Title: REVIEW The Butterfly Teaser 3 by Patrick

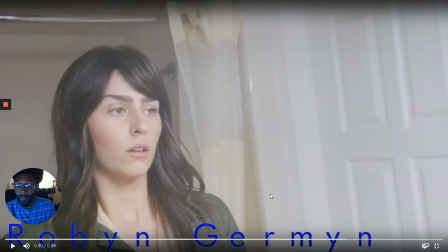You did go for blue, knowing, I guess, that you already went for yellow,
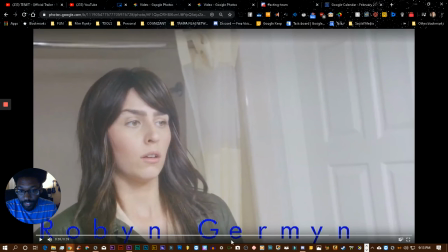and blue is still in the palette. Well, it's not in the palette. We do see blue in the film. It's not in the palette. I do like that you went for a color. But in this shot, it may not be necessary.
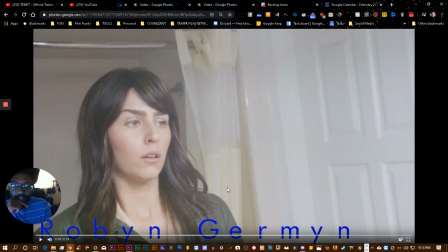So if you want to title her, which is, I think, the only reason to have this shot here, because it's just a good, this is this actress shot here. You can title her and probably make it smaller and like maybe put it over here in the white or something like that.
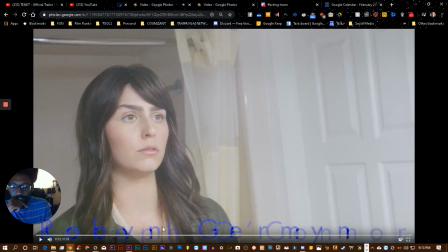Definitely the transition here is going to hurt it. Let's go to the next shot real quick.
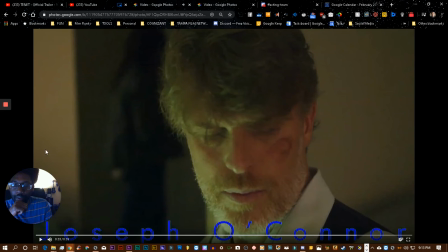And then we have a shot here where you can probably put his title like right about here, right?
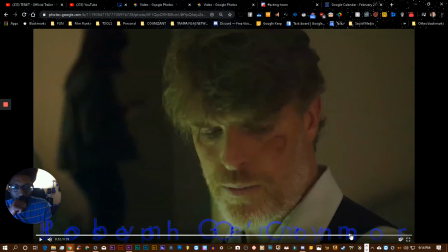So then the question is, okay, well, what kind of title are we looking for, or are we asking for?
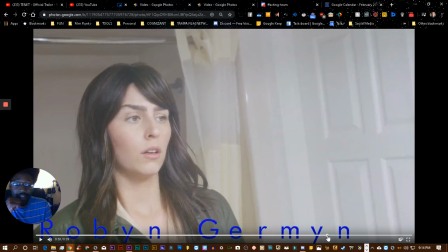I'm not asking for anything specific. I'm only asking for something that's going to work and something that, to the best of your ability, is the way that you feel that we should go. Here, I'm just pointing out that this is not going to work because of quality issues.
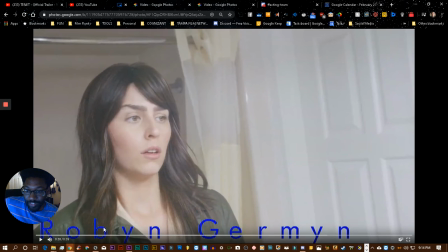It just looks noticeably off. It just looks like it's just put on top here, and this green is bleeding into it. So I normally only title white when I'm doing stuff like this. I would only do white and maybe some stroke to outline it,
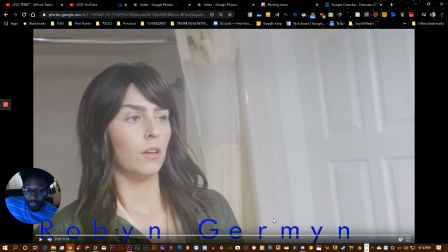some drop shadows and sometimes, depending on what what we're working with. But here's probably where you want to put it. You have 67% of backup left. Thank you. Here's probably where you want to put it in this area. I don't know the font that you should use.
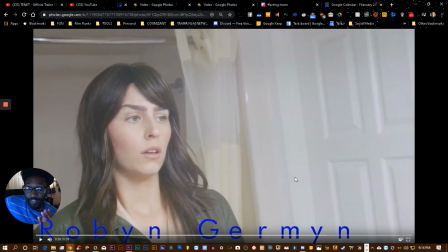I think in principle, the title should be not distracting. So in this case, it's just to give the actress her name, something, I don't know, something not distracting, not too stylish.
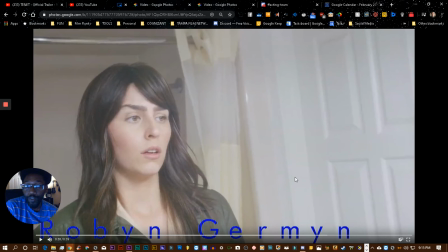Don't go too far in any direction, maybe, or too far away from what you started off with in the beginning of the teaser. So this looks like it's the same. It might be the same font.
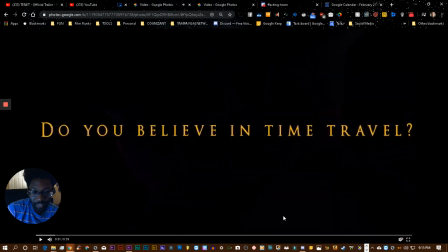Looking at the E's, the L's there.
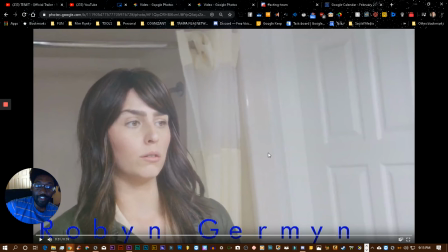It might be a little different, but something regular like Arial maybe or something. I would put them all in caps, right? I would probably do all caps and just do a really plain, if it were me, because I like minimalism, I would probably do all caps,
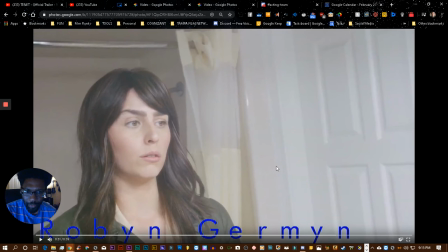white, maybe outline it a bit against the white here and just put it there. Or actually, I would probably use a color against a white like this, but definitely something not distracting. Probably stick to the color palette as best you can. But here's where you want to be.
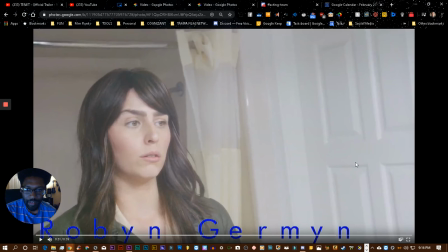Not try to not be distracting. You don't need it to be so big like this. Big works sometimes, and I'm not saying you can't make something big work here. The issue here is the it's so big that it's easy to see the quality of this text, and it's not good quality.
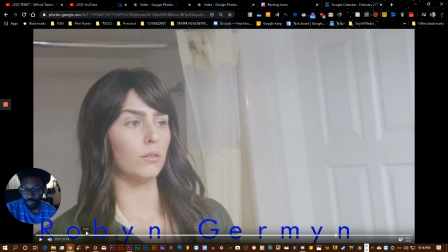So that has to be better quality somehow. I'm not sure what the issue is with this, how this happened, or even if this is just placeholder. That might just be there. Just, I'm going to put something better there later. I'm just putting it here now. I can understand that. But this definitely is not passable.
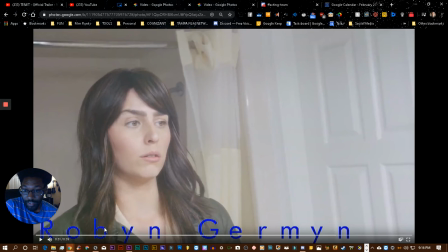We can't put a teaser together with this kind of font on it because it's just so noticeable. But something here would be fine. And your other solution is just don't put it in. Like, you don't have to have the shot. You don't have to put the actor's title there.
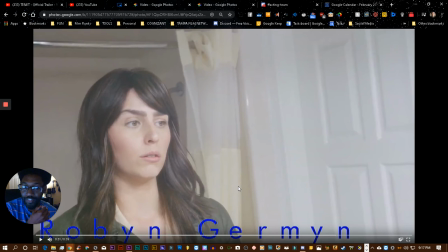It's just something that you can use to kind of eat up the clock, because sometimes teasers feel like they should go for a certain amount of time, like about 15 seconds is a good teaser or something like that. Depending on how you execute. Teasers need, they build up just like anything does.